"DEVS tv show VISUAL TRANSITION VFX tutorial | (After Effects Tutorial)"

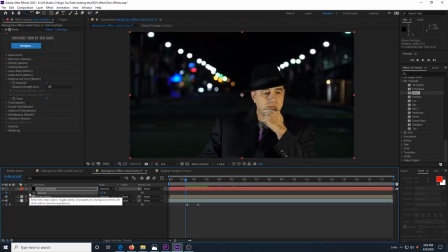We also need to go to our Form Particles layer and have it fade in at the same time that the original footage is fading out.
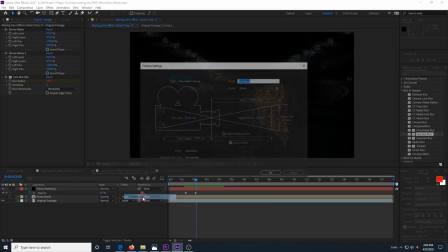Now, create a new camera and accept the 28mm default setting.
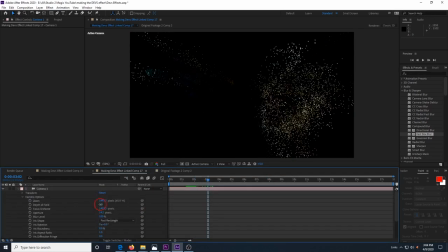Then open the camera options and turn the depth of field on and set focal distance to 60.
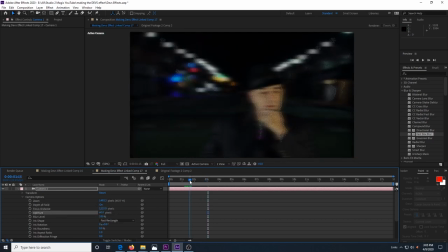Then go to the beginning of the particle effect before it has displaced much
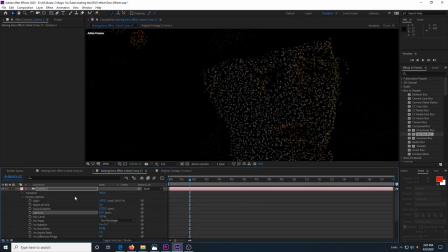and set the focal distance to where the particles are as in focus as possible.
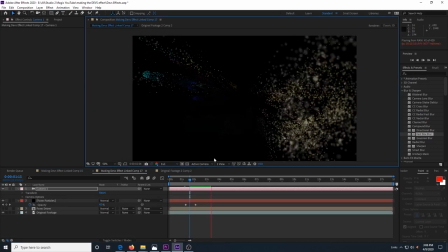Now when they displace, the particles will come towards the camera and go out of focus. You can play with these camera settings until you get a look that you like. When we finish with that,
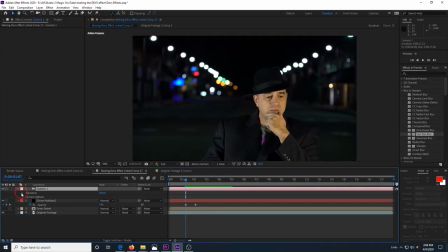we go to the timeline where the particles start to displace and open the transform settings under the camera and click all of the stopwatches.
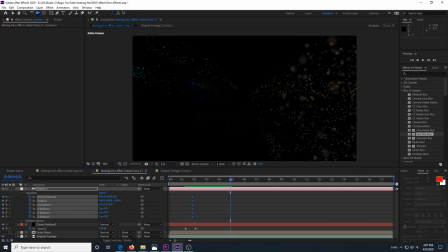Then we can go about 5 seconds into the timeline and click the camera tool and set up some camera movements. Maybe move to the side a little bit or forward or back some, but then go to the Z rotation and turn it some. It really adds to the 3D movement of the camera.
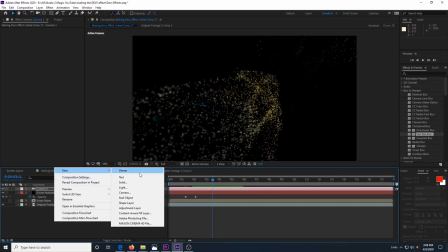After we have the camera moving how we like, we want to create another solid, and this time we'll name it Background Particles.
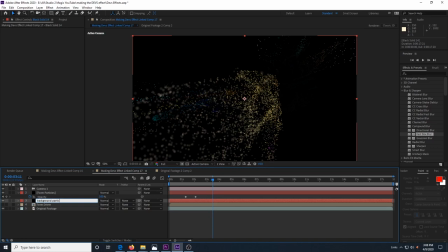This will just be a layer of some particles swimming around to fill in the black areas a little bit. I was debating on whether or not to show the settings that we use in this layer, but some people may want it, so I'm gonna go through it very quickly. But I'll give you a 4-second break right now just to let our minds rest.
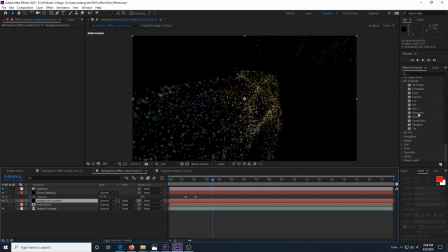Okay, let's drop Trapcode Particular onto the Background Particles layer.
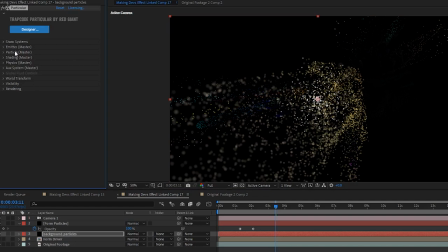And let's place this layer below our Form Particles. Now, go to the Emitter Master dropdown and change Particles Per Second to 5,000.
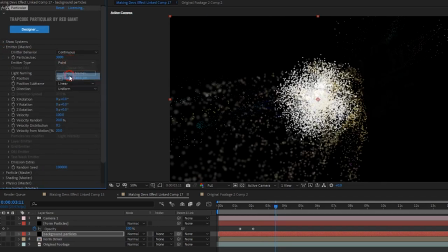Change Emitter Type to Box. Change Direction to Directional. Set X Rotation to negative 22. Set Viscosity to 0.
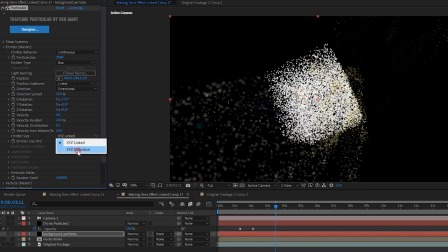And Emitter Size to XYZ Individual. Now, set Emitter Size X and Y to larger than your comp size. Since the camera's moving around, you want to have this layer big enough to still be seen. I set X at 2500 and Y to 2200.
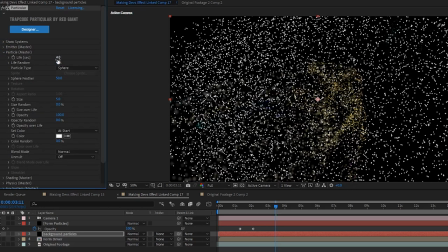Now we can go into Particle Master and change Life to 4, change Size to 1, and Size Random to 100.
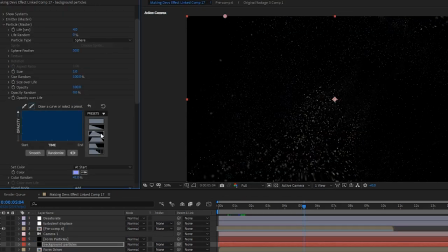Then we change Opacity over Life to where the particles will fade in and out.
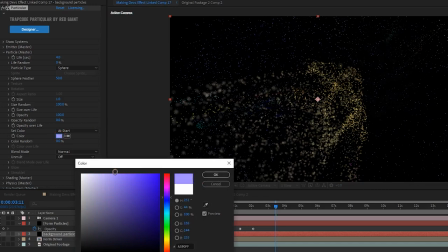Then on Color, choose whatever color you like. We used a light blue and then set Color Random to 41 just to give a little variety.
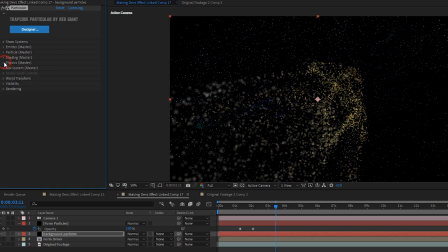Then we set the Blend Mode to Add. Now, we open the Physics Master and change the Physics Model to Fluid. Then click the Fluid dropdown and change Apply Force to At Start. We change Force Relative Position X to 247 and leave Y and Z at 0.
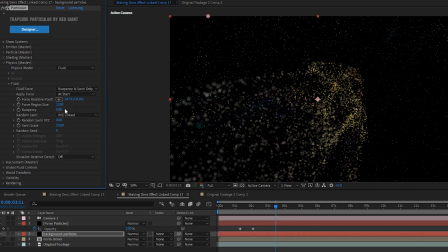Now change Force Region Size to 1500, Buoyancy, it always sounds funny when I say that, Buoyancy, Buoyancy? Change Buoyancy to 0. Random Swirl XYZ to 5, Swirl Scale to 3, and change Visualize Relative Density to Opacity.
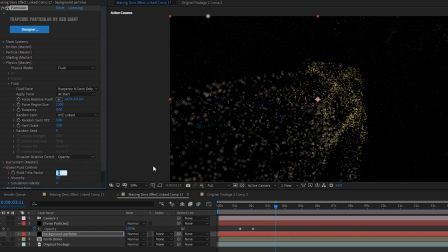Now, we open the Global Fluid Controls, and we just need to set Fluid Time Factor to 2 and Viscosity to 10.
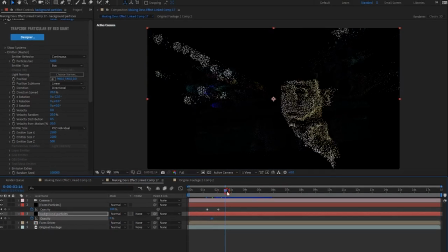Now, just fade in this layer of particles at the same time that the other particles are fading in, and that's about it for the particles layer. And as a reminder, if you want the longer, slower version of this video, it's here and in the links below. Okay, now we can work on our second clip. We open it in a new composition.
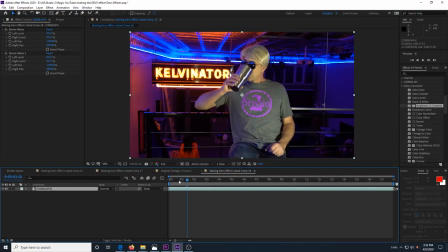We're going to basically do everything we just did again, but this time we can copy and paste some of our work.
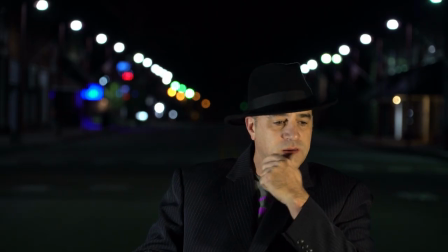In our first clip, the image breaks down into the particles.
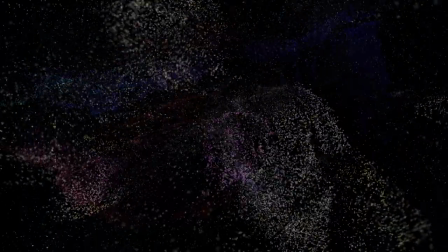In the second clip, the particles come together to form the image, so it needs to be in reverse.
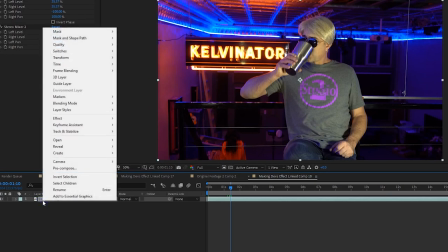So we take our layer and right-click it and choose Time and Time Reverse Layer.
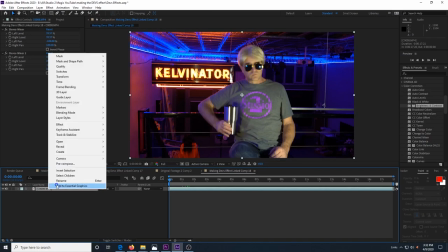Now the clip will play in reverse. Rename the layer to Original Footage 2 and duplicate it like we did before.
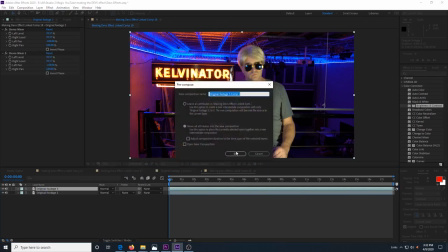We need to take the duplicated footage and pre-compose it and open the pre-comp and add the brightness and contrast effect.